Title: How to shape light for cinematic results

Light can be shaped in many different ways.
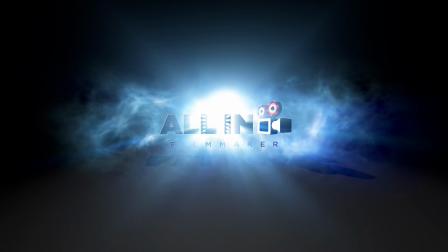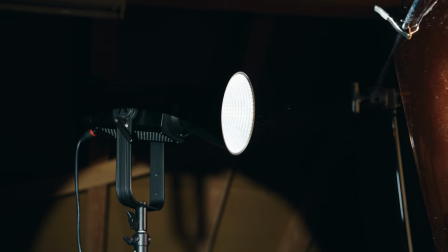0:10 Can be changed in color and temperature with gels.
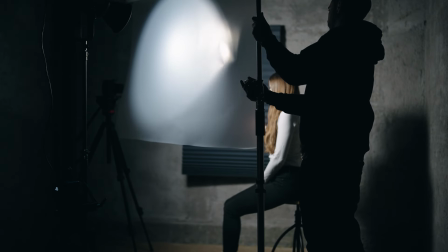0:14 With diffusion materials, hard light can be transformed into soft light, can be reflected or bounced, or it can be blocked completely.
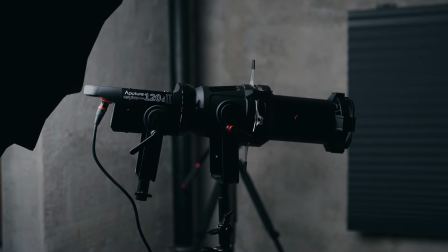0:21 Also, the form of light can be shaped with spotlights or other materials between your subject and the light,
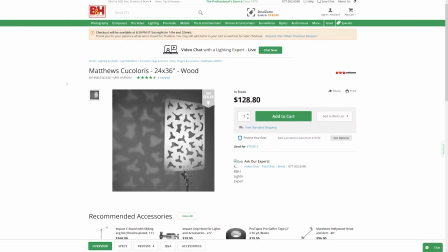0:27 like a cardboard or cucoloris with random forms in them to create structures in the background.
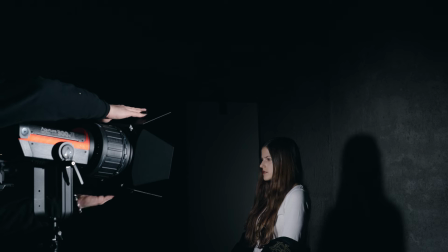0:33 And light can be directed on how much it should be spread or stay directed, with barn doors, grids, and so on.
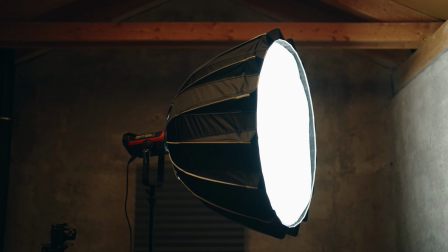0:40 So first we make a single hard source light soft. Therefore you can make use of different softboxes, like the well-known octabox,
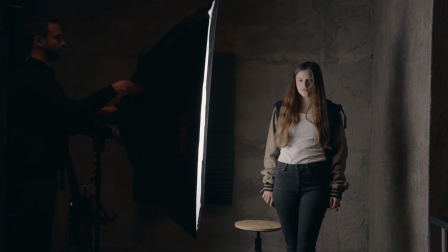0:47 or other shapes like a rectangle softbox which directs the light more in the height, or broad, depending on how you place it. Or round lanterns which spread the lights evenly throughout the space.
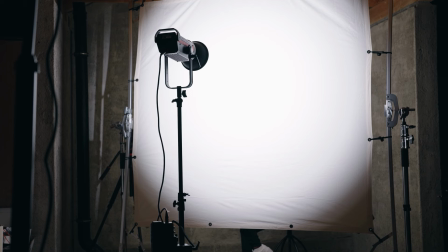0:57 If you need even bigger soft lights, you can use flex or bigger diffusion frames like 4x4, 6x6 or an 8x8, but there are even bigger ones.
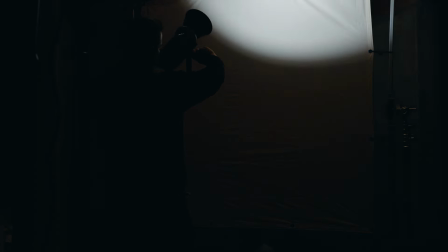1:06 Simply direct the light source directly into them to diffuse it.
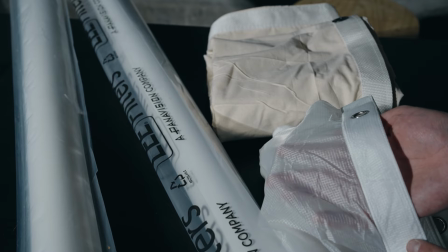1:10 There exist different types of diffusion materials, thinner ones that diffuse the light less and have less light loss,
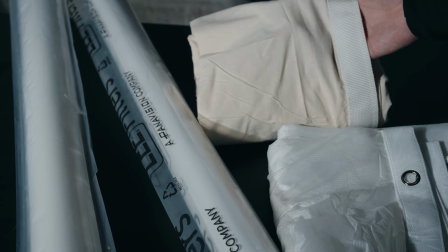1:16 and thicker materials that give you softer light but more light loss. So you have to use stronger lights if you need more light through a thick diffusion.
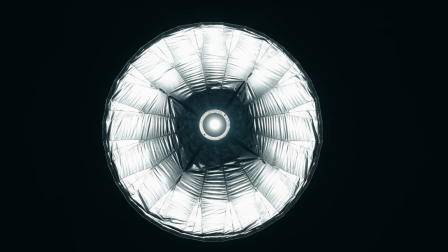1:25 Let's compare two diffusion materials which come with the aperture light dome.
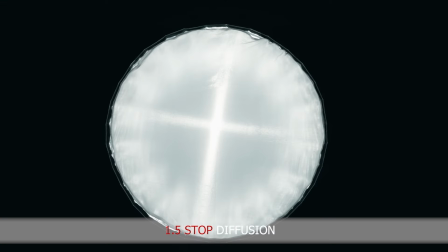1:29 The first one reduces the light by 1.5 stops and the second one by 2.5 stops. But which light do you prefer more?
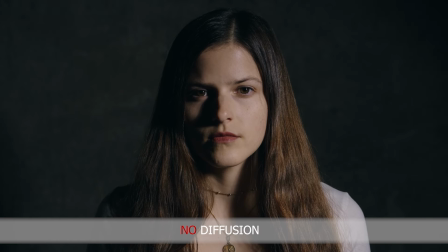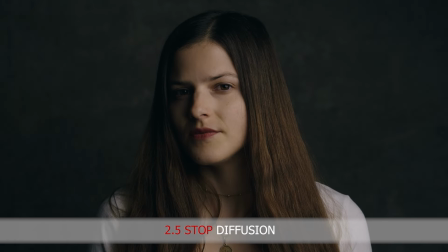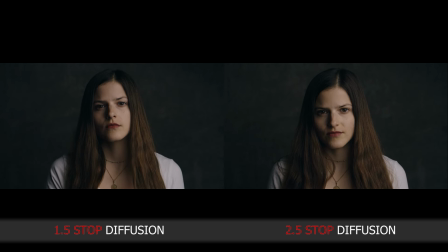I think it depends on the look that you are going for. Always think on that when you diffuse the light.
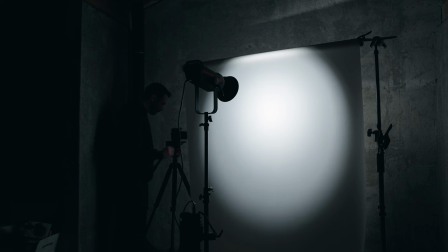2:00 The closer the softbox or the diffusion is to your subject, the softer the light.
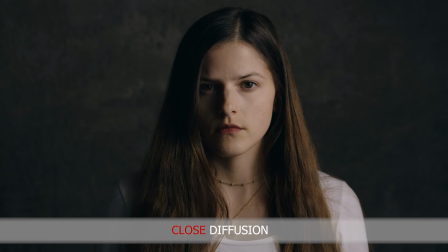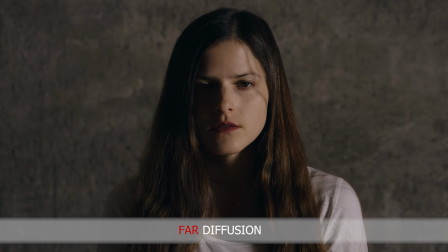I have three different types of diffusion on rolls from Lee filter to show you the effect they create.
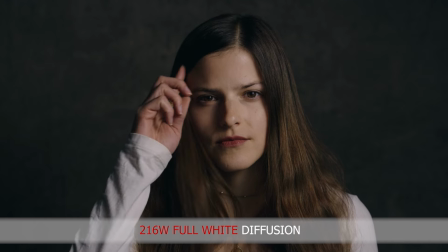2:20 That is full white 216W, which diffuses the light by 1.5 stops, or 250 half white diffusion,
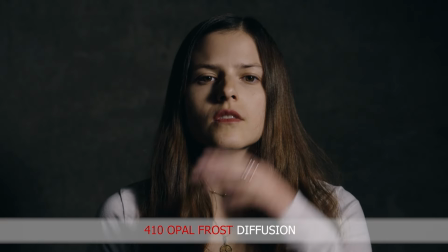2:28 which reduces the light by 3/4 stops, or an opal frost, which reduces the light by a half stop,
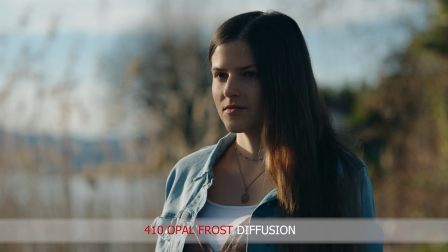2:34 which I use mainly to soften the sunlight to get rid of the hard edges that sunlight creates.
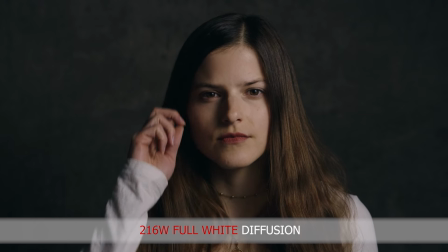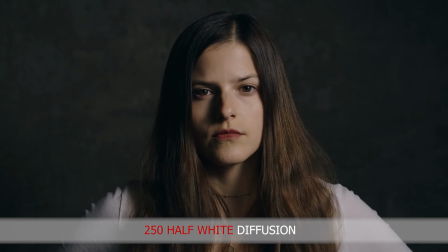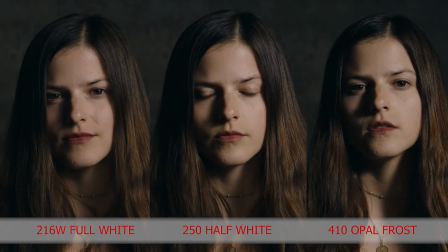There are thousands of different flavors of diffusion, but these three types work the best for me.
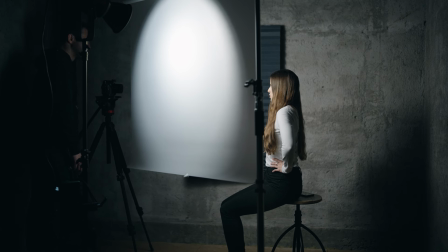3:00 These rolls are handy because you can place them on a normal C-stand and reuse it over and over again. The only downside is to use it outdoors in windy situations. It creates a lot of noise.
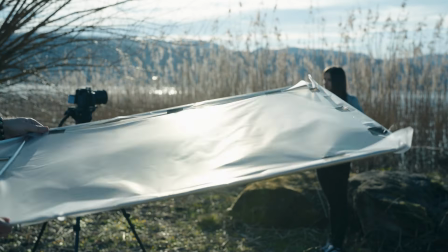3:12 You can clamp it or stick it to a flag with gaffer tape to minimize this noise.
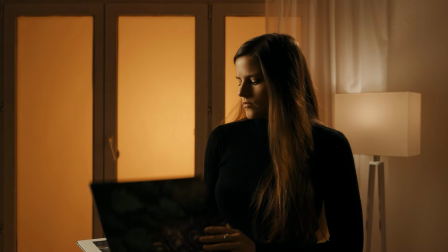3:17 Another use case is to mount it on the window, so you don't see what's behind the window.
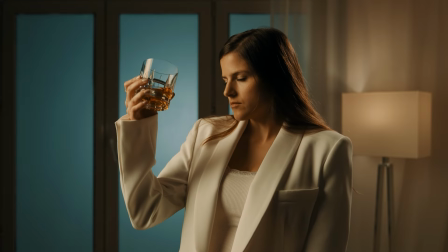3:22 If you shine a light on it, it creates a soft diffused light effect, as you get with a tinted window.
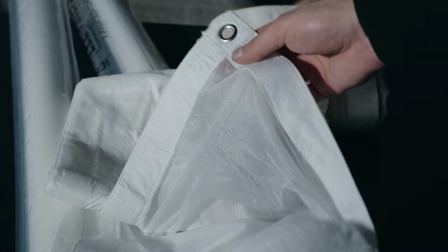3:27 Flags and bigger diffusion frames normally come with diffusion on them, but you can change their strength by buying a separate diffusion material if you need to.
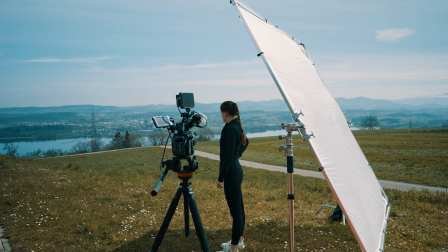3:36 The big 8x8 I use mainly outside to get rid of the direct hard sunlight,
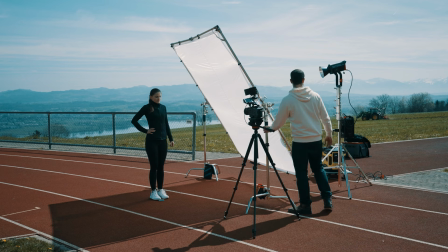3:40 or to create a very big soft light source, but therefore you need a pretty strong light.
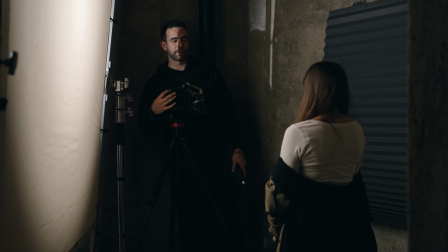3:46 The last diffusion material I want to show you is unbleached muslin.
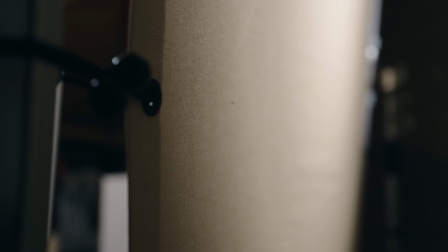3:50 It's a relatively thick fabric that creates a very soft light, but you need also here a strong light source. Makes the light also slightly warmer because it's unbleached. The cheap option to get a big soft light is to use a shower curtain to diffuse the light. Here is comparison of the relatively expensive diffusion material from Lee filter to a normal shower curtain.
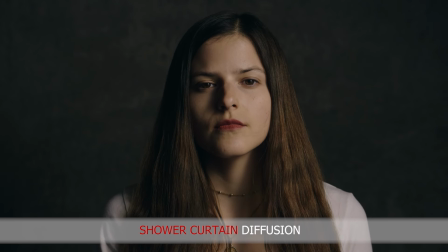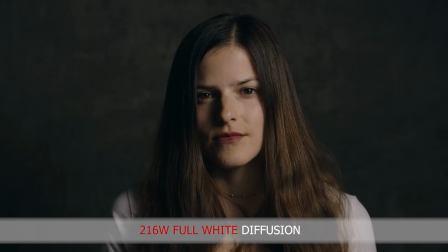I think it works just as fine. You can also soften a hard light source by bouncing it from a white surface.
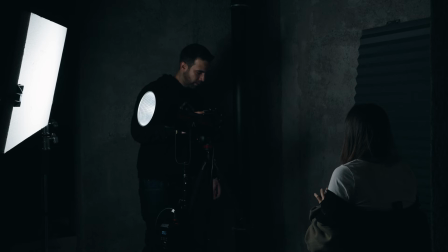4:30 That can be anything from a white wall, styrofoam board to a solid white fabric. Everything that is white and reflects your light. Because you have a bigger surface closer to your subject, the light will get softer compared to a single hard source light.
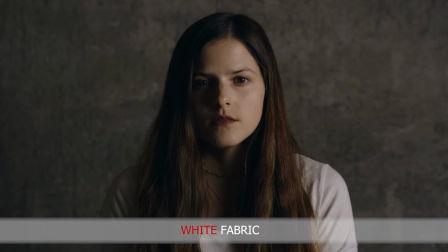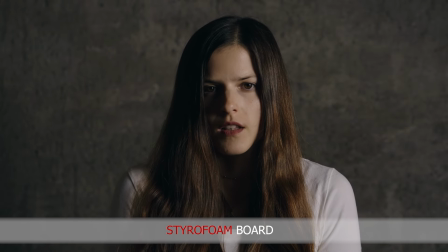4:52 By bouncing the light, you can also create the illusion that you use two lights, but in reality you used only one. The already soft light on the key side from your subject will be bounced back.
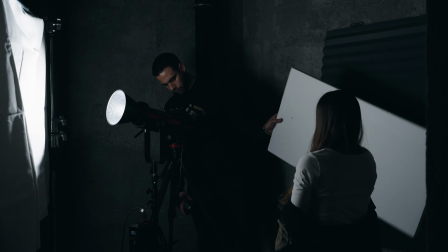5:08 Therefore, place a bounce board close to the shadow side from the subject, but still out of frame, so you get a fill light only by using one light and a bounce.
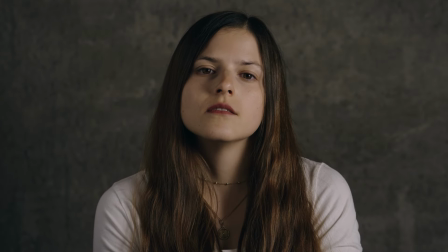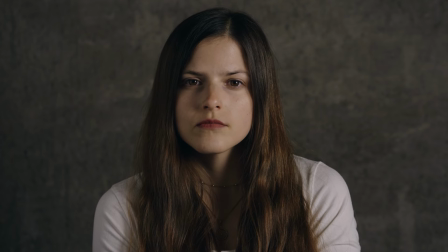In the same way, you can also work with sunlight. Simply bounce the sunlight back to the subject.
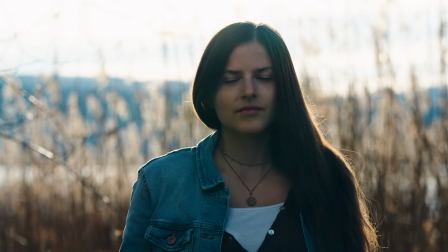5:33 This way you need no light at all. I like to place the sun behind the subject so you can shoot on the shadow side. And if needed, you can bounce the sunlight back to the subject to get a more evenly lit situation.
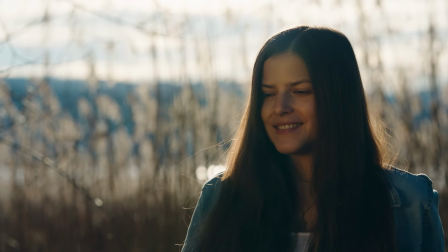5:45 If you use different colors of materials, that will also reflect those colors to your subject.
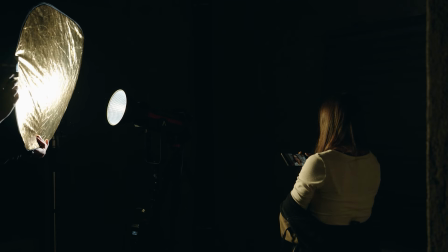5:50 Reflectors don't soften the light, it works more like a mirror, it reflects the light.
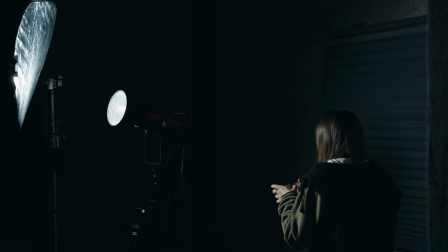5:55 And with the golden reflector, you will get also a very golden looking light on your subject.
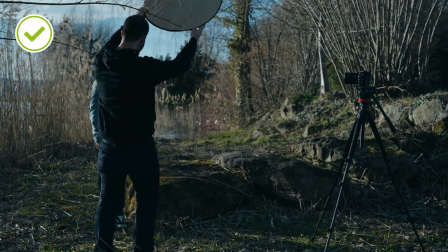6:00 And silver, well, looks like silver. When you bounce the light, try to place the bounce material above the subject,
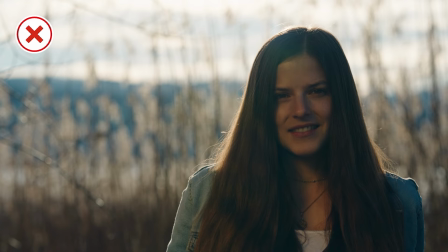6:06 because it looks more natural than from the downside up to your subject, except you go especially for this look. If you need to bounce a bigger area with light, you also need a bigger white surface,
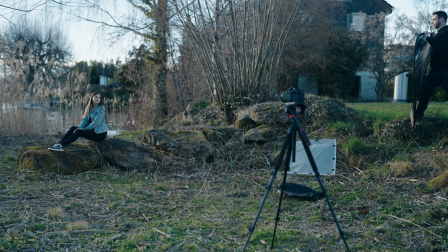6:17 like a 6x6, 8x8, or simply a bigger foldable reflector.
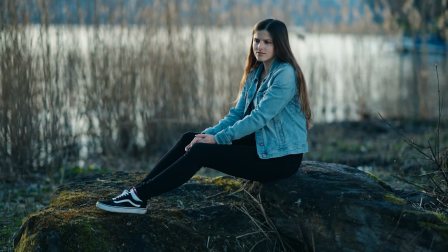Another way is to use a mirror to bounce or redirect the light to your subject.
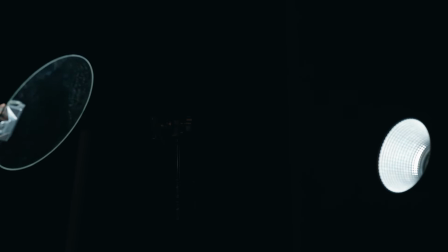6:35 Therefore, you can use a simple small mirror, place it on a stand and direct the light directly on the mirror.
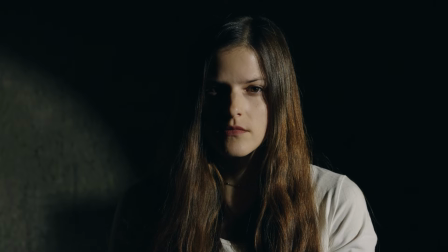6:41 Now you can control the light with the mirror.
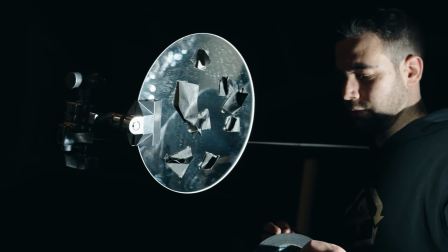6:43 If you place randomly some pieces of gaffer tape on the mirror, you get the effect like a colorist does for you. But that's not all, you can also block the light to create more contrast, called negative fill.
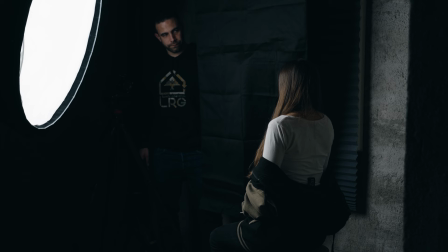6:55 Therefore, you can use any sort of black material, like a flag with a solid black fabric, or simply paint one side of the styrofoam black. The bigger and closer the material to your subject is, the more light gets blocked, and the more shadows you create on your subject.
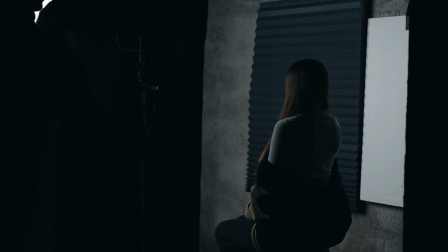7:11 This way you can also block light from spilling at places you don't want it. The same works to direct other lights.
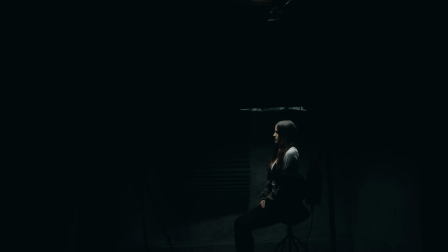7:18 For example, with the lantern you can add a skirt, so the light doesn't spill on the background anymore. It is now directed on your subject. You can do that with any black material on light sources to direct the light, also with flags. Works also to block the light which comes from a window, or simply use the shutters. So what I like a lot is cinefoil. It's like aluminium foil, but it's black and thicker,
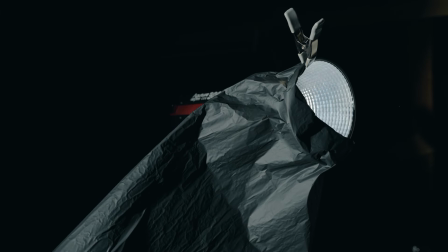7:41 so you can block the light everywhere you want by simply placing a piece of cinefoil with gaffer tape or clamps to the light source.
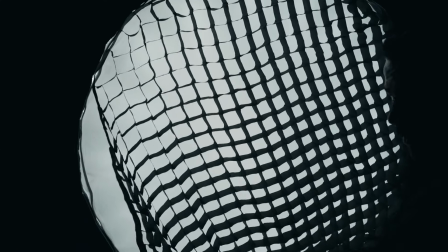7:48 Bigger light sources like softboxes or frames can be directed more when you use a honeycomb.
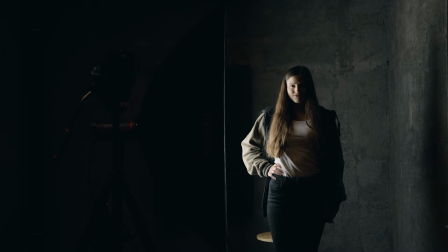7:54 This reduces the spill and directs the light more to your subject, as you see in this example.